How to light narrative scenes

you asked a great question. You said, so when you say light, bright, gray, dark, do I have any of the ungraded shots so you can see how bright it was before it was edited? I didn't load any of the ungraded clips in here, so I apologize for that. I will on the next one, because this is going to be a theme as we're talking through these. In the next one, of course, we're talking about how to light a car interior at night. So I will bring some of the ungraded stuff so you can see just how bright we lit that scene, but I don't have those for you here. With that said, let's talk about kind of how we have these things set up, and then of course what that then does for us here.
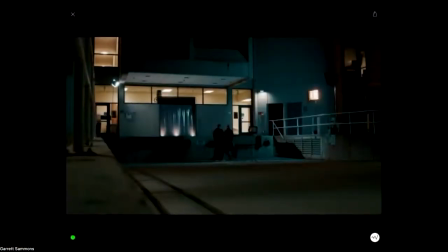1562s
So if I come over here, this is kind of a basic overview of this setup here. So you can see right here, this is the 1x1 hard. That's the one in the 4-way barn door. And it's giving us a little bit of illumination down this wall, but again, we eliminated most of that with the barn door.
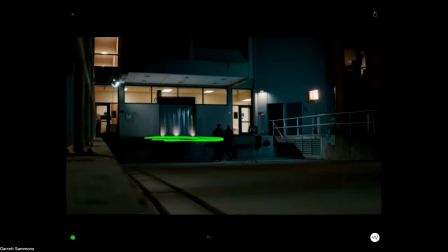1582s
What it's really doing is it's illuminating the shelf here, which is a little low in this angle to see, and then a little bit here on the ground here. And that's what's acting as our kind of reverse key on our subject when they're down here in the loading dock area.
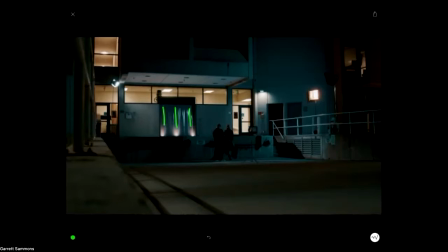1597s
Here are the 3 Lycos Plus lights. Again, these are the created practicals that we used. There was no uplighting on this garage door, but it really felt weird not to have any sort of separation there, which is why we added those.
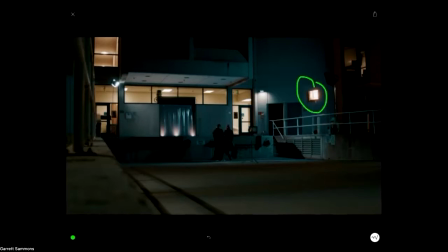1612s
Right here, this is the 1x1 soft that has the grid and the snap bag on it. That, of course, has been rotated into position for this loading dock area where our subject is.
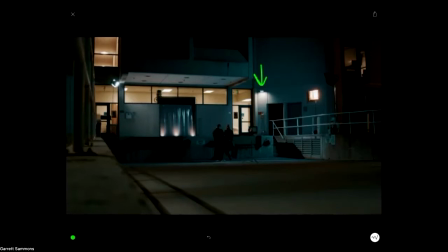1625s
This, by the way, is that white light over the phone area that this light is then emulating. So it's the exact same color. It's the exact same output type. We just, because our implied light here
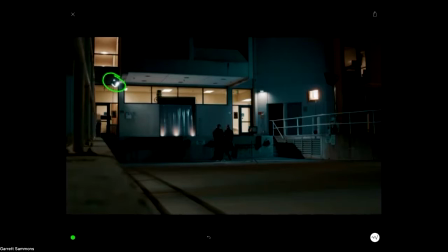1642s
is never seen on camera, I'm able to then shift and adjust the positioning that I want to get it to behave how I need it to. And the final one is this light right here. This is, of course, the first one that we talked about, which is that 2x1 Gemini, which is backed up off of our talent, put up on the combo stand and illuminating the area.
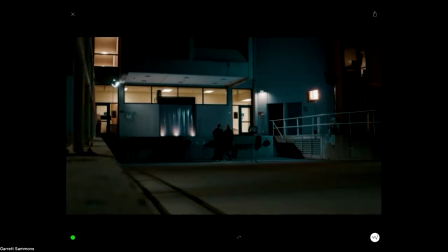1661s
And you can see just how nicely it illuminates the space that I'm filming in. It's a pretty nice, soft, even illumination across this entire wall section here. Again, having a direction, and you can see a little bit here, like we've got some shadows on the wall right there from behind the sodium vapor light.
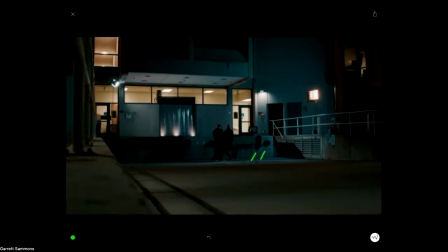1680s
We're getting some shadow casting down here, which is kind of, again, the behavior of Moonlight is directional. So that's all good and fine, but it doesn't have so much fall off that it then looks too terribly sourcey. So that, again, is where we've kind of set up all 3 of the lights. And then I kind of want to break down a couple of the shots and sequences kind of within this here. Another question here from Eric. We show ungraded footage as well. Does it allow us to get an idea of what you were going for? Yeah, so what I'll do is in the next one, and again, please make sure that you sign up for the next one. You can register for it now on the Light Panels webpage here, but I will show ungraded footage. I'll probably do some wipes so that we can kind of see the before and after of how it's going. But we went really crazy with the next one. We did use 2 2x1s in a dual array to effectively make like a giant 2-foot by 2-foot light wall for one of our lights. So we were working with a lot of light there. So yes, I will break that stuff down in the next one. Thank you for that. By the way, if you do have any thoughts, comments, or questions to move forward, link up with me on Instagram. It's just my name, so Instagram at Garrett Sammons. And just shoot me a DM. Let me know what you want to see. So, I'll be putting stuff up on there as well as stuff that relates to this, so we can break it down, all of that stuff together. Light Panels team also put the output for all of these in the chat.